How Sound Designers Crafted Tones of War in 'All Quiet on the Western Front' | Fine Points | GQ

And what you often can do is if you put a small object onto a large object, they both make kind of melts into each other.
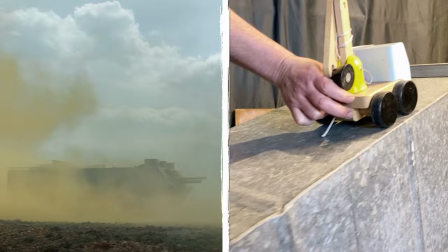So what they used to trigger the resonance of that metal piece was a small toy car actually. It's a bit ironic because at the end we kind of use toy cars to add sounds to the tanks.
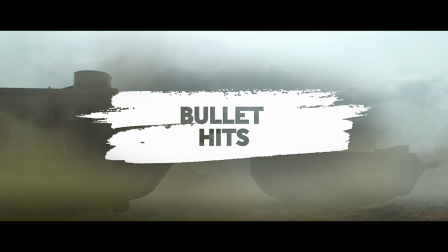So what happens in the scene when the tanks drop, the soldiers immediately start firing on them and these tanks are super resistant against all the bullet impacts.
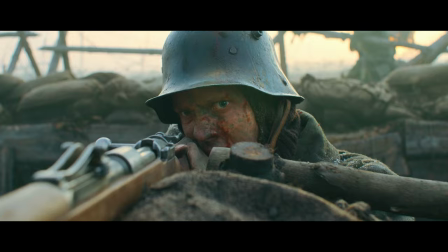They more or less just tickle the tanks. There are so many bullet impacts, so you kind of want to create a variation of them so they don't just sound all the same. The Foley guys just set up a little drumming session. We just used those sounds and layered them to create a bit of a variety.
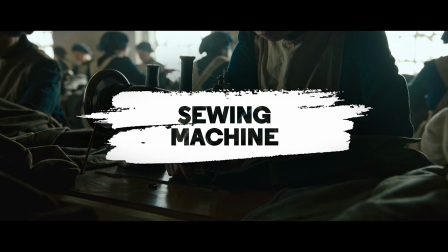In the uniform recycling montage at the beginning of the film there's this transition.
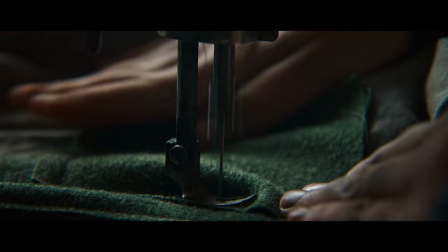We're in the sewing machine workshop and you hear like first all the sewing machines doing, you know, everyone working.
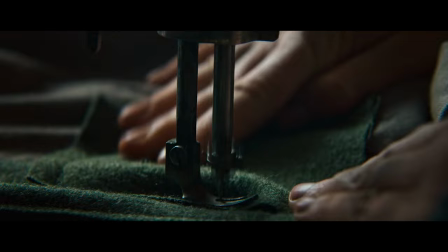It cuts to the close-up of the needle and then the needle slowly transitions into a machine gun.
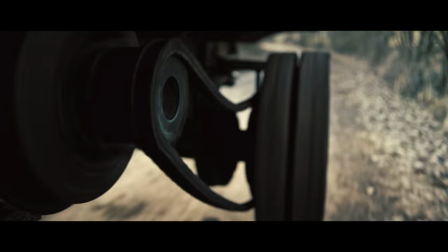Edward wanted that sequence to reflect like the war machine that I talked about, the industry behind the war and so all these images are essentially symbols for that.
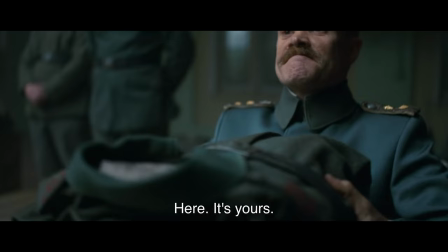Excuse me, you already heard of whom? Yeah, you were too small for the guy, right? Why do you come back again? Yeah, I'm a idiot.
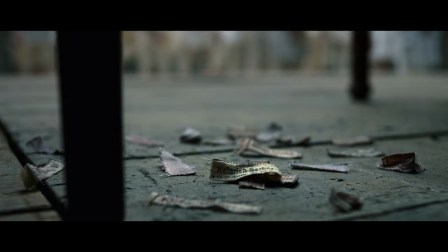I also always loved the way of kind of sonically verbalizing what sad history is attached to that very uniform. Connecting the sad past with the most likely future. Thanks so much for your interest in our work and having a look at some of the secrets of the sound design of this film. Thank you everyone, it was good fun. Thank you for having us. Auf Wiedersehen, thanks JQ und bis bald.